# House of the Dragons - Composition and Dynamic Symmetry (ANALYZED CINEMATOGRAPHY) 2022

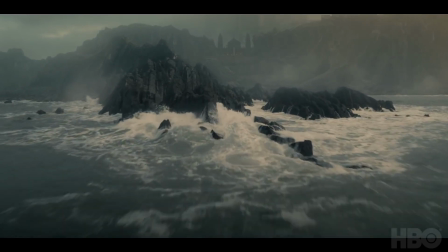What is this brief, mortal life, if not the pursuit of legacy?
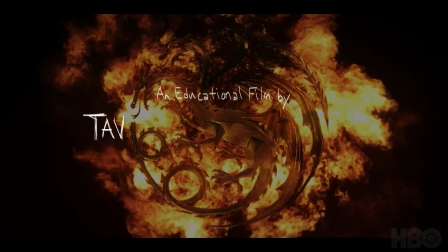Hey everyone, welcome back. It's Tavis Leaf Glover, and today we're going to be analyzing the House of the Dragon.
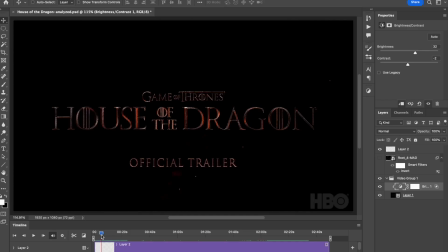This is a new series by the Game of Thrones, and we've got the trailer here. We're going to scroll through it and point out any composition and design techniques they're using.
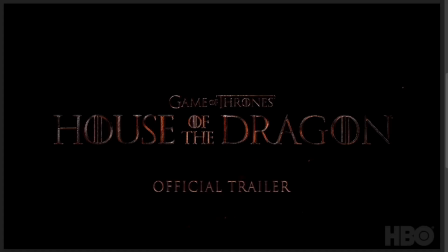So I'm really excited for this show to come out, and this first scene right here is pretty amazing.
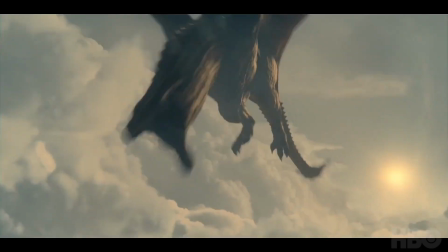The dragon's coming in from the right, going towards the left, creating that strong diagonal with the tail and the neck.
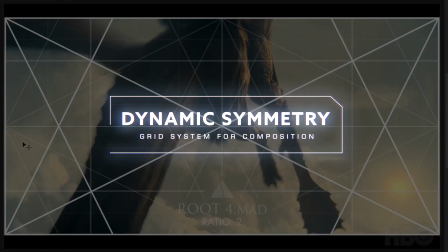And if we overlay the grid on there, we can see how it's paralleling this reciprocal diagonal.
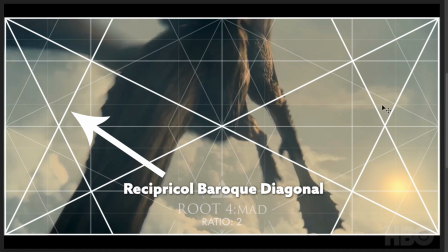This is a reciprocal Baroque diagonal. It's paralleling it perfectly, and even the tail is. So they're utilizing the grid, and this is a Route 4.
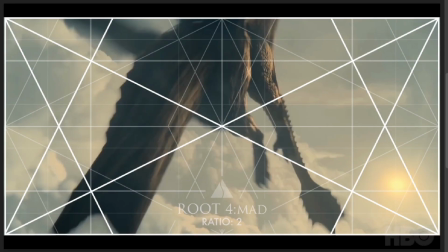It's the perfect size for this trailer. I just randomly scrolled and stopped at one spot, and it was paralleling that grid perfectly.
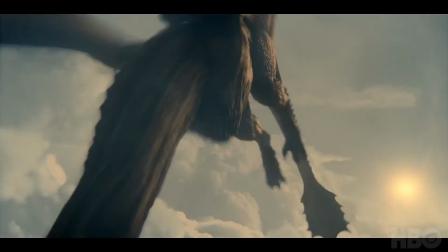So we can definitely tell throughout this whole trailer that they're using the grid and incorporating the nice balance from that center line there.
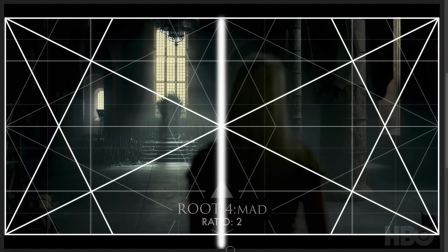So we always want to look at this vertical center line when we're determining the balance from left to right, okay, and make sure the visual weight is equal.
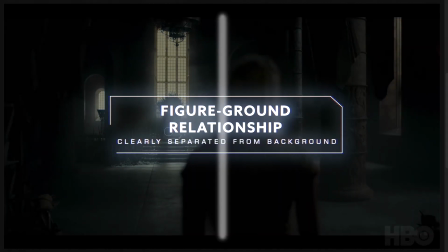So right here we see figure ground relationship reversal. I'm going to turn the grid off, and we've got that center line there, and we can see the balance from left to right,
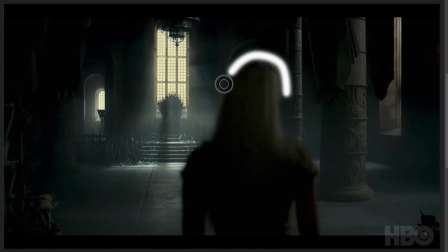and this is considered figure ground relationship reversal because this person is blurry and the distance is in focus.
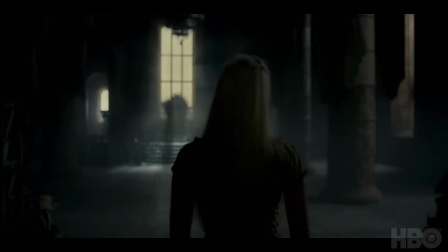So we've got that nice balance from left to right. And we've also got aerial perspective in that shot.
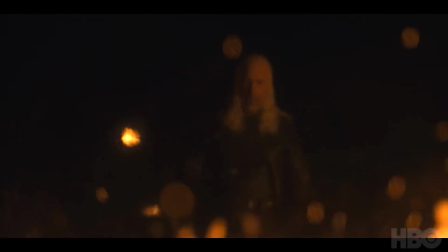Very cool shot. Keep scrolling here. This one is a really nice shot too.
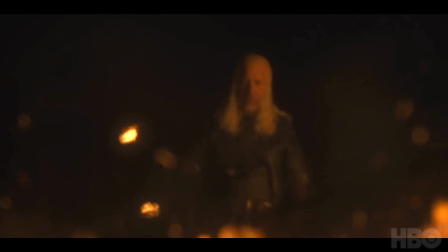Just kind of blurred out, mysterious looking, but they have this fire in the foreground, creating that kind of a mysterious look.
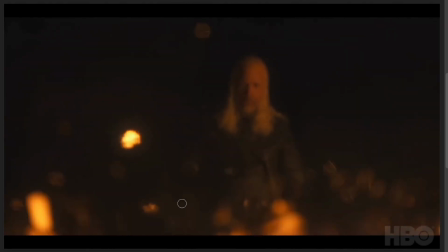Okay, aerial perspective is created in this as well because we have the contrast down here reduced so much that he's kind of blending in with the background.
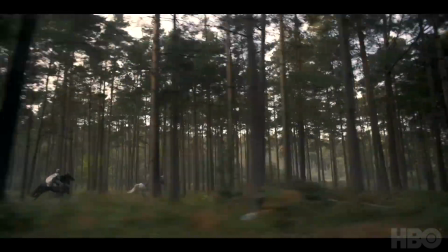So great shot right here. Just going really fast through this forest. We've got foreground trees and background trees, and then the action is in the middle there.
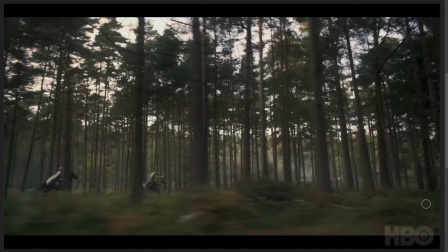Great shot there. And then if you take a look at the balance again, we got that vertical center line,
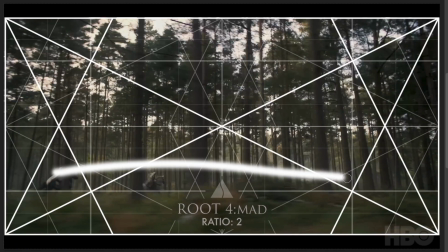and then the action is going from left to right, and their gazing direction is going from left to right.
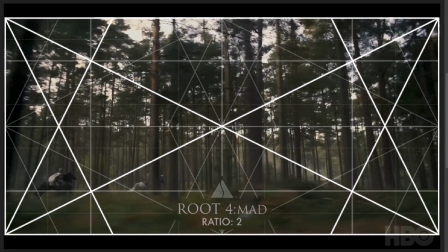So got the nice balance there, considering the gazing direction and the movement, and leaving this area here for negative space.
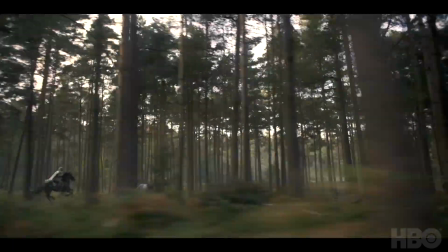And who knows, in the final scene of this action shot, it could have something else that's going to meet on the right side here.
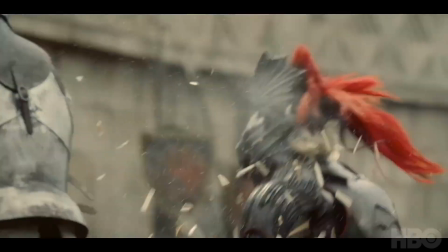Some more aerial perspective. Any particles in the air that are reducing the contrast.
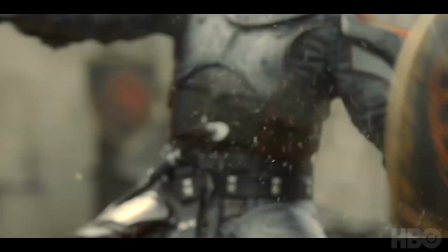It could be dust, snow, rain, pretty much anything that's going to reduce the contrast.
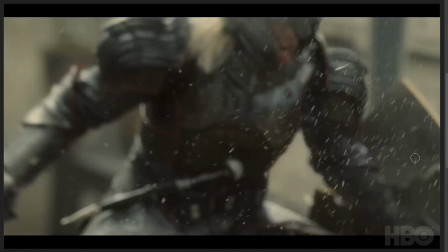Lighting effects, but right here we see some nice particles in the air as that shield looks like it's being smashed.
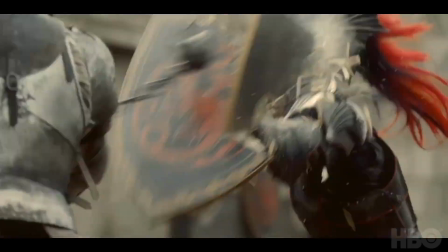You can see how the particles in the air kind of create that aerial perspective. Right here they've got smoke coming out.
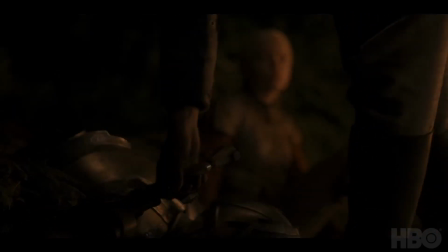It's another great shot right here. Foreground action, the background is blurry, but it's kind of telling two stories.
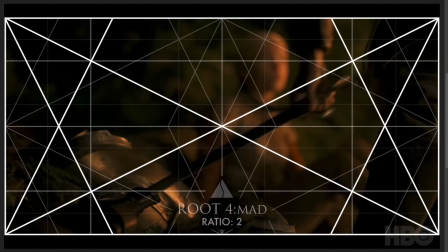This person's pulling out the sword, and we can see that it's paralleling this Baroque diagonal here,
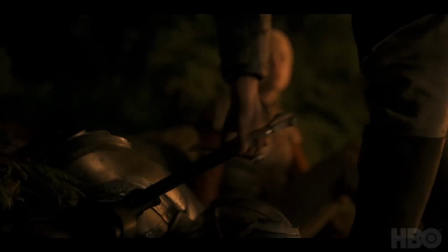and then she's in the background, and it's a unique way to tell the story of this scene.
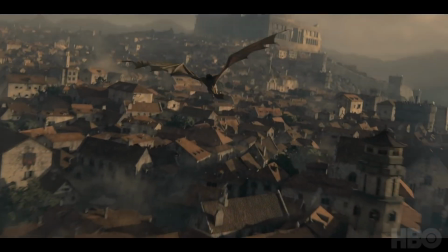Another great shot with the dragon coming down.
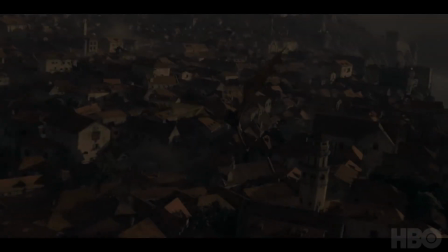They're filming down towards it, and then the camera gets behind the dragon, and then we see where the dragon is going.
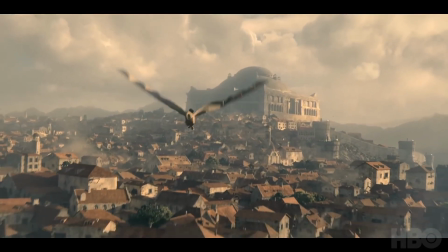Lots of aerial perspective there, and aspect of view of its wings expanding,
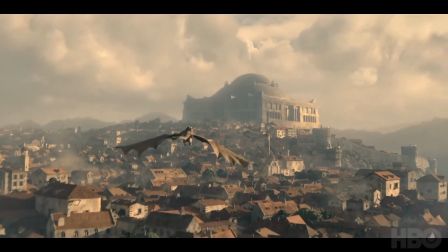and we can see the tail going from right to left, just helping us define that shape a little bit better.
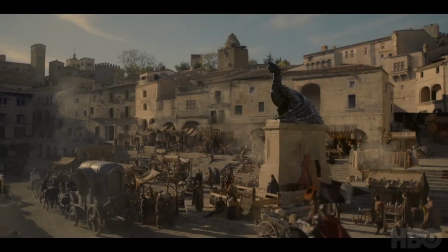It's a great shot too. This is kind of an establishing shot, showing us what the city looks like.
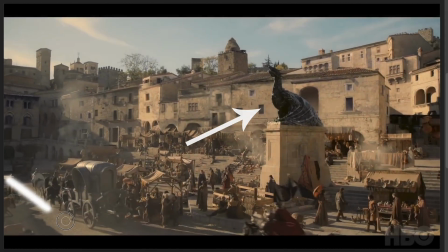Got the dragon statue here, so we've got light kind of coming down this way,
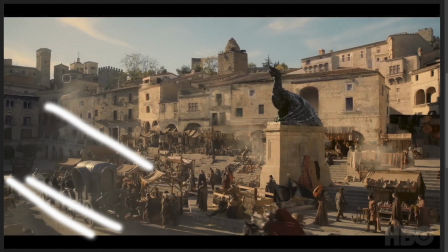and then what's interesting is the shadows creating this shape here, but also to unify the background with the foreground,
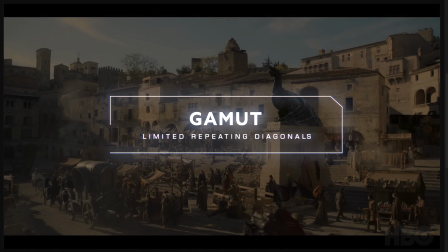we've got this cloud here that's creating the same exact diagonal. So interesting how they incorporate this hidden rhythm within the scene.
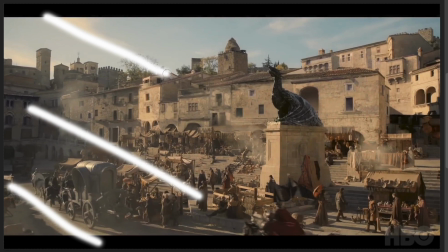This is probably all digitally made too,
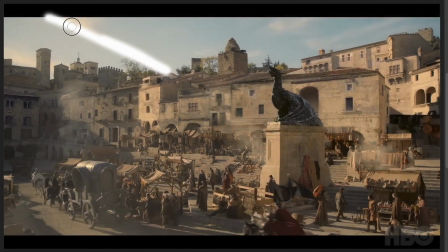and they're taking into account these design techniques and making the cloud echo the same diagonal within these shadows, so it all unifies together. So little hidden rhythm right there, which is nice.
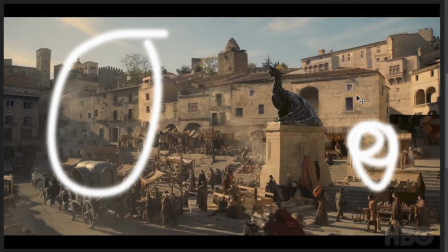Got aerial perspective here too. You'll see a lot of centered shots.
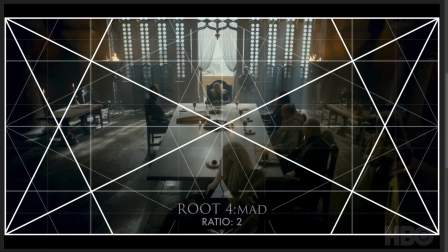A lot of people that were taught rule of thirds, they were taught to be scared of the center, and they're using rule of thirds to get the subject out of the center,
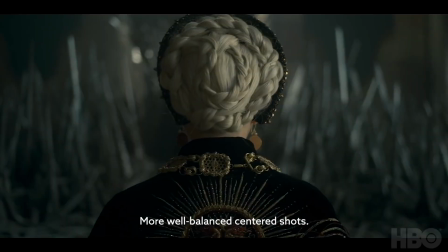but you'll notice a lot of professional photographers and cinematographers balance things from left to right,
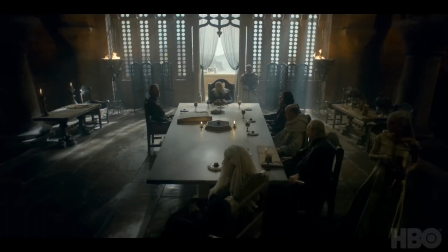and the starting point is the center. And you'll see a lot of center compositions that are beautiful and perfect.
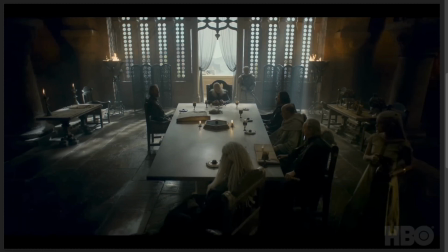And this is one of them. Got aerial perspective coming in, but you can see how it's centered from left to right from that vertical center line.
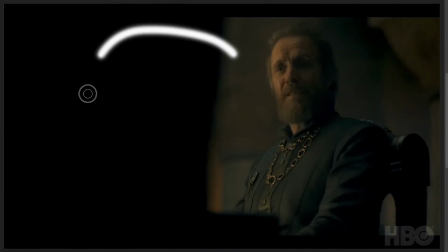This is FGR reversal here. Got that foreground element right here, and the background is in focus.
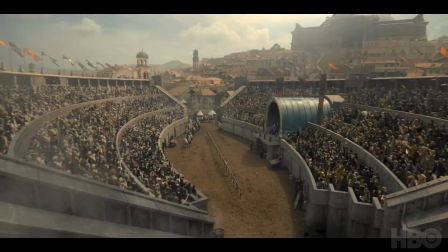Another centered composition, nice balance from left to right, and then the action is coming through the center here.
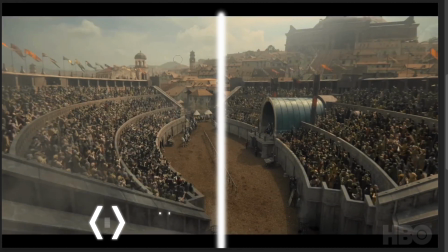So the action from that vertical center line, let me draw it out real quick again. And it looks like the action is coming in this way, and we don't know much about this scene,
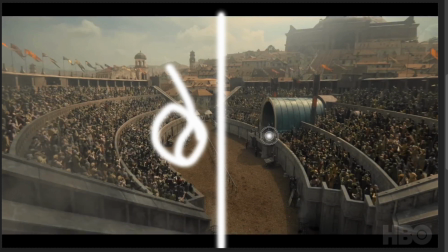but it looks like they're balancing these people with these people on the stage here. And then these are obviously balanced from left to right.
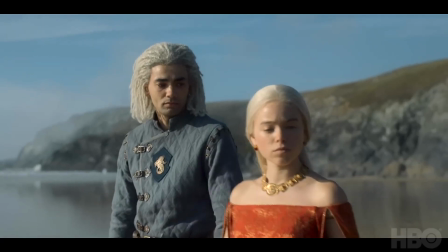So they're balancing that scene really nice. Got aerial perspective there again. Counterparts, you divide it from that vertical center line, we've got that back and forth balance.
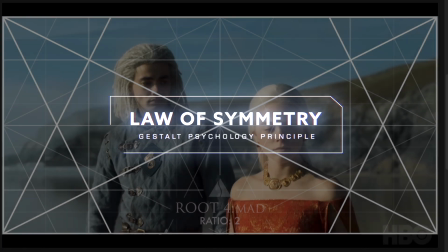This balance concept is from the Law of Symmetry video, which is part of the Gestalt Psychology video collection.
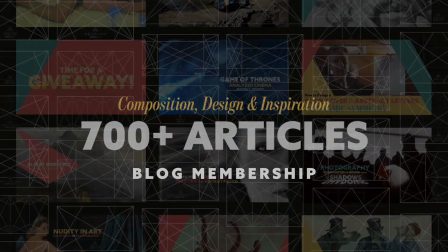And if you're wanting to learn more about this stuff, check out the links below.
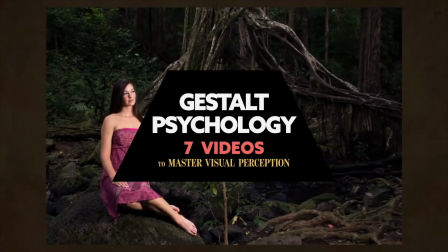I've got all the things that I've made to help artists surpass their plateau and reach the master level, and that includes grids, books, and all kinds of things.
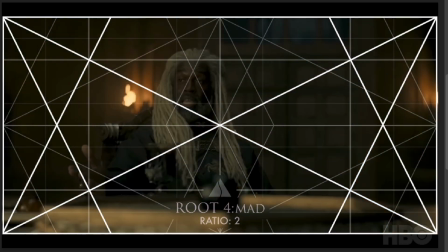So check that out if you can. We can scroll through here and see how they're playing with that vertical center line.
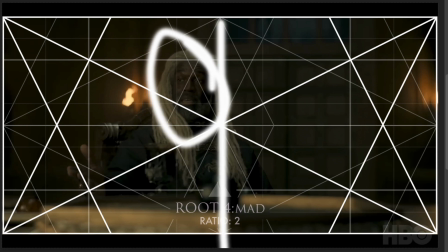This guy, if we look, his head is to the left of that center line right here, and he's gazing this way, which leaves a lot of negative space here.
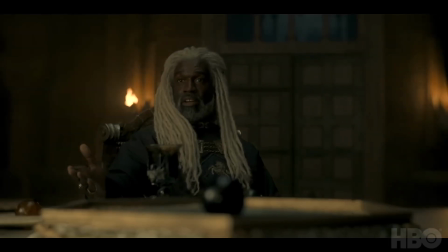So I'm wondering if they add something to the scene or if they're just trying to create some visual tension in that way and leaving all this negative space here.
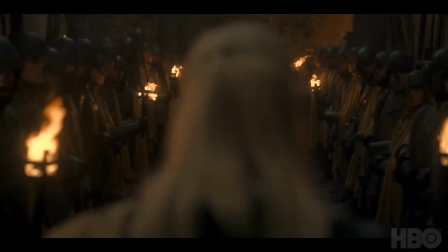It's another figure-ground relationship reversal.
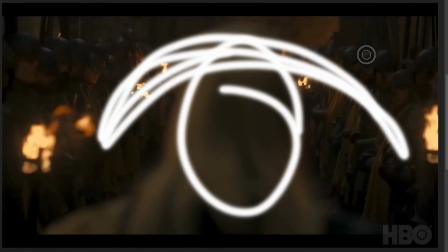Got the main character in the foreground, and then these subjects in the distance are in focus, and we've got nice aerial perspective creating that depth in there.
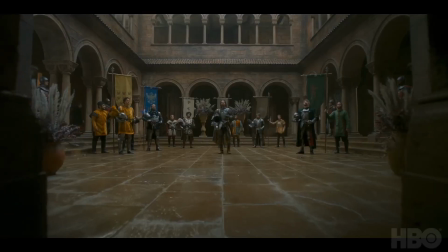Another centered shot here, another centered shot. So you can see they're using the center a lot, and that helps the balance from left to right.
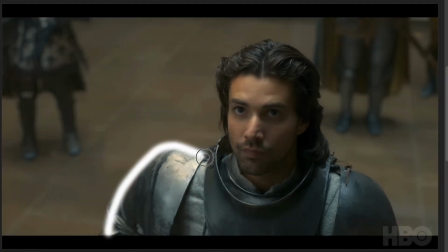Nice figure-ground relationship here. He's clearly defined against the background. The only area that is colliding with a shape in the background is this part right here, and then we're clearly defined around there, so that's nice figure-ground relationship.
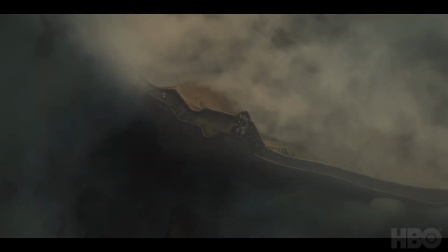It's a nice looking shot from the top. Looks like they're creating a diagonal going in this direction here.
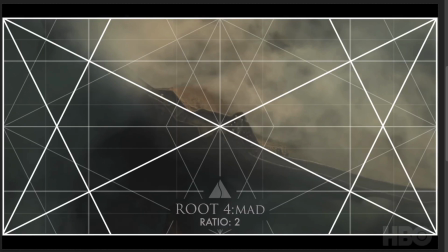If we turn the grid on, we can see how they're trying to line that up to the grid right in the center, and then it curves around slightly here.
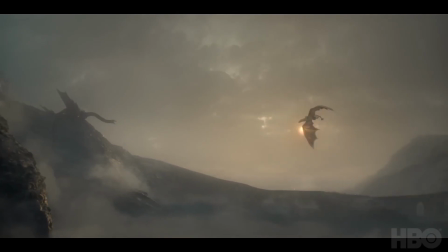Lots of aerial perspective. Great shot of the dragon flying in front of the sun. Nice aerial perspective, aspect of view.
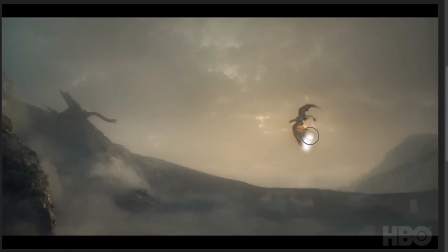We can clearly see what's going on with a silhouetted shape. So you can see the shape of the wings, the tail, the face. Nice silhouetted shot there. Nice aspect of view of the dragon in a shot where there's not much detail.
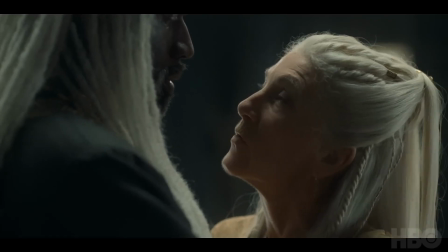These are standard talking scenes. So you have the balance from left to right where they're looking at each other and offset from that center line.
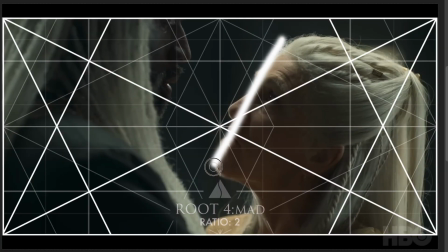We even see that the side of her face here is aspect of view, clearly defined. We can see her nose and lips and chin, and then it's also paralleling this diagonal here. It's a nice composition with 3 people in the scene.
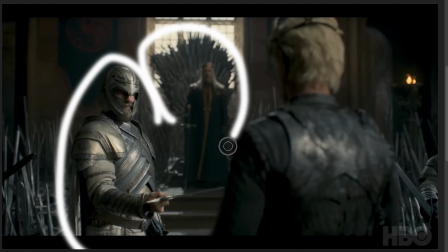Nice figure-ground relationship here. This guy's clearly defined with the throne, and then this guy's clearly defined against that background.
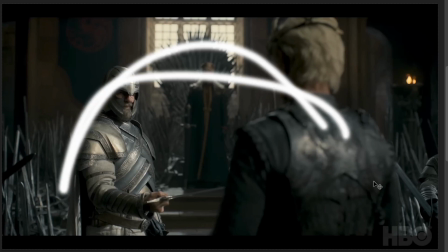So that's nice placement with 3 subjects in the scene, and then we've got this sharp texture around the edges, which is nice.
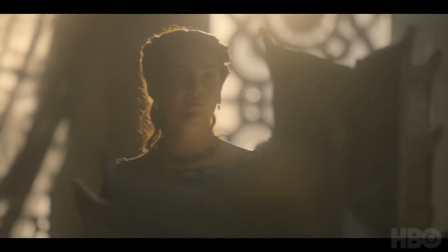It's more aerial perspective here. Really nice scene there.
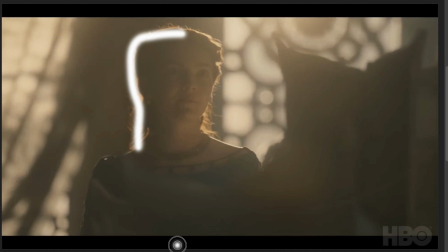Rim lighting around her hair, and that's when the subject is in between the camera and the light source. Same with this one. Nice aerial perspective. Anytime you get a lens flare, it's reducing that contrast. See how the contrast of this subject is lost? So we're getting that depth created, plus we're getting a sense of warmth as that sun kind of just burns through the scene.
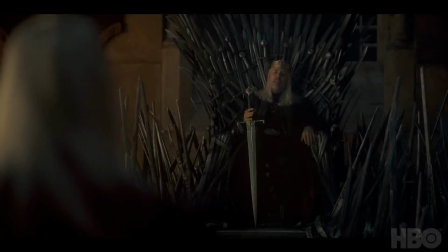It's another shot where it's FGR reversal, but we also have an aspect of view of this sword.
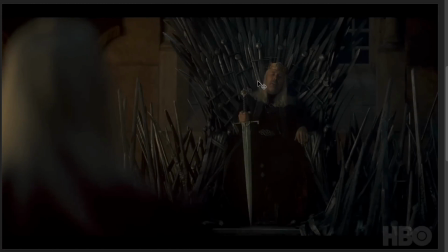So in real life, he may have been holding that sword sideways and we couldn't easily define it, but in a movie, you want to have it defined well, so they turn it sideways like this so we can see the shape of it better.
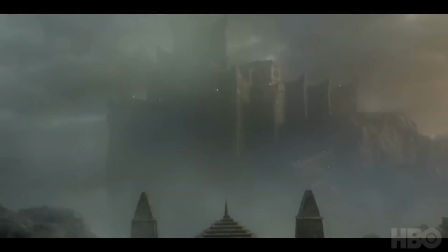More aerial perspective, great depth in that one. A nice balance here.
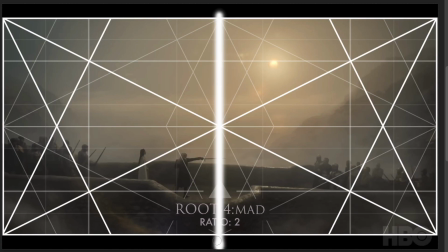If we turn this on, we can find that vertical center line and then see how they're balancing from left to right.
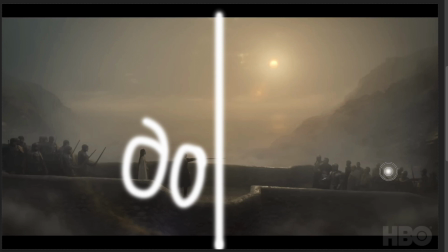So this is main interest and then second person of interest, and then we have a group here, and then we also have the sun creating interest.